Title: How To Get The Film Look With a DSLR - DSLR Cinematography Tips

Film look in a 5D Mark II and how to get it. First off, I have to say that I am not a professional.
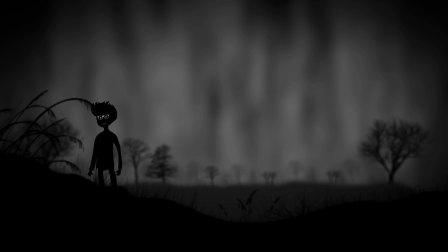(0:08)
Probably not the best way to start off a video, but I think it's best to leave this sign at the door. Everything I've learned has been through making mistakes and learning from them. So if I start making incorrect terms, you know why. So first off, what is the film look?
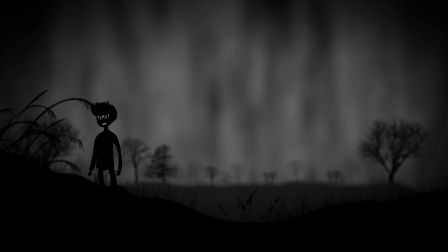(0:22)
What is the look that we no-budget filmmakers sought after? It's the imagery we associate with cinema, the texture and the feel of film we see on the big screen.
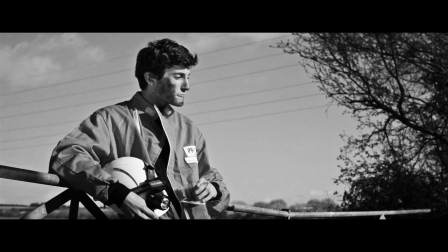(0:30)
You may have the worst actors in the world and have the worst writing in the world, but you know there's some satisfaction if the picture looks good. But how do you get that look? A lot of new guys believe it's the fast prime lens that has a wide aperture. Why? Because it allows for a shallow depth of field, knocks everything in the background out of focus, and it gives you that cinematic look.
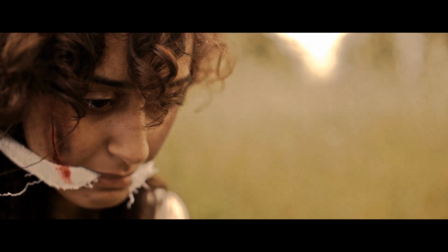(0:49)
However, take a look at some of your favourite films and have a look at how many scenes actually have a shallow depth of field.
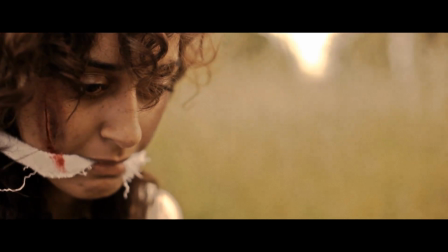(0:55)
Not many. The only time I ever really see this shallow depth of field is when the director really wants us to focus on a certain aspect of the frame and not look anywhere else. So what makes footage look filmic? The answer isn't a better lens or better camera, although that does obviously help.
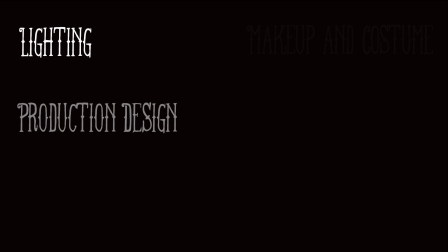(1:11)
It's everything. The camera movement, lighting, set design, costume, makeup, locations, grading, everything.
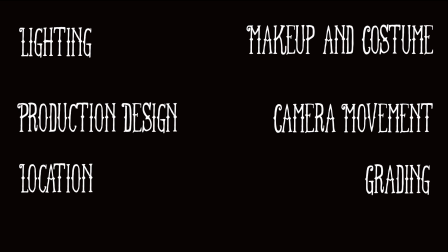(1:17)
You can't just buy a lens and expect it to make your films look filmic. However, not everyone can afford these things, and as always, us DIY filmmakers are working with a minimal, if not absolute, budget. So we'll be taking a look on how to achieve this film look with the 5D Mark II, using grading, lighting, aspect ratios, and some lens properties.
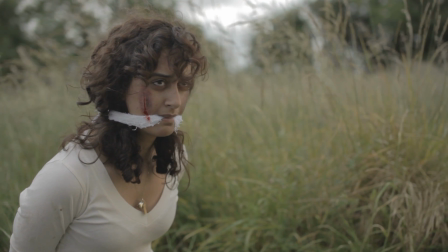(1:36)
We'll take this clip, only a few seconds long, from a shoot that I was working on in summer 2011.
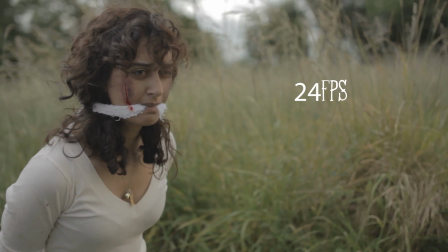(1:41)
To get the filmic motion, you will need to be filming at 24 frames per second, and have your camera at a 180-degree shutter.
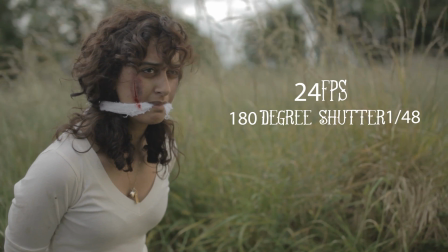(1:49)
I'll include a link on what this is and what this means, but essentially you need your camera shutter to be at 1/48th of a second.
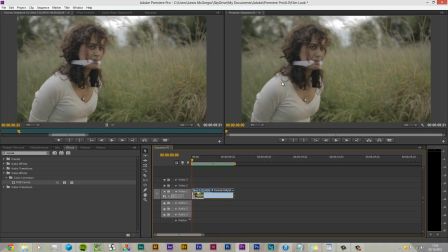(1:56)
However, that is an option. You can take it up to 1/50th of a second. Then you may be thinking, hang on, the background is quite dropped out. Didn't you say not to do that? Well, yes, but with this shot, I really wanted the audience to be solely focused on either. I didn't want the audience to be looking at the tall grass, and a close-up wouldn't work for what we were trying to convey.
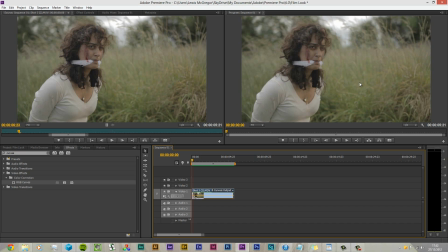(2:14)
So we gave the shot a shallow depth of field. So first off, only using basic tools, we're going to color correct, not color grade.
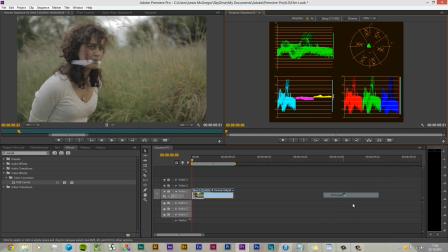(2:20)
Grading is altering and enhancing the color for artistic and creative purposes. Color correcting is more of a technical approach, where you balance your images, make sure the blacks are black, the whites are white, and you have a properly exposed shot, and so on. So we're going to be using this, the waveform and the RGB, right?
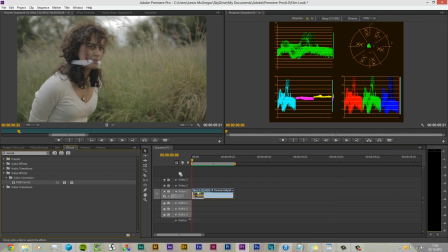(2:37)
And we're first off, we're going to drag some RGB curves over.
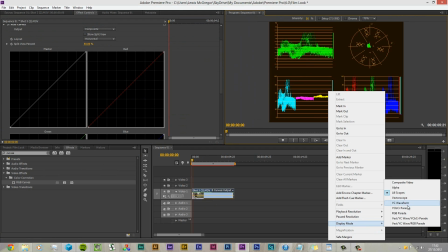(2:47)
And we're going to change this to the waveform first. Now what we got here, the top represents, this is the 7.5 IRE.
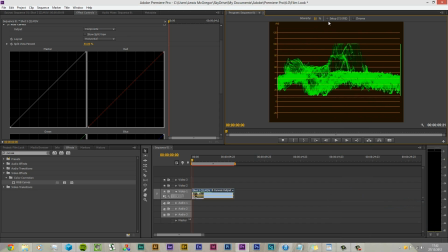(2:55)
You don't really need to use that. A lot of people say you need to. But the bottom represents the blacks. This is where your blacks want to be, and the tops want to be where you want your whites to be. Now you may notice that there's like a flat line at the top. That's because there are some blown highlights in the image, and that's a common
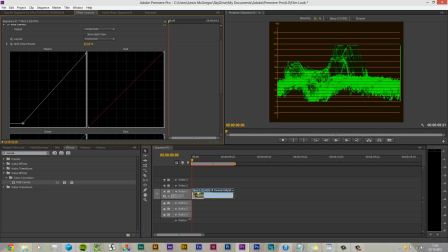(3:18)
part of owning a 5D is not having the dynamic range. And you'll find when you're trying to film, highlights will be blown out in windows or whatnot, and you're going to need an excess amount of lighting to make sure that doesn't happen.
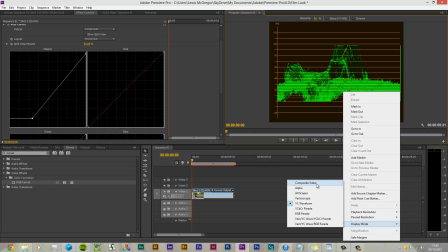(3:30)
Of course, we don't have that. So now you see the shadows are black, maybe a little bit too black for what we're trying to do.
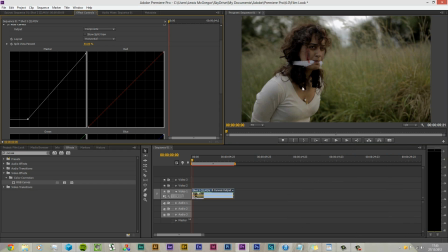(3:39)
There we go, that looks better. So you go, the blacks are sitting all along the bottom.
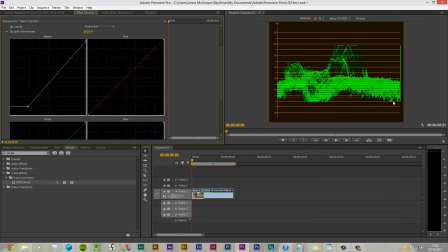(3:46)
And now we're going to go over to the RGB parade, which is red, green, and blue. And we want everything to be equal.
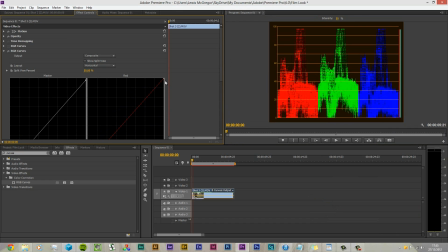(4:05)
Let's just notch that down.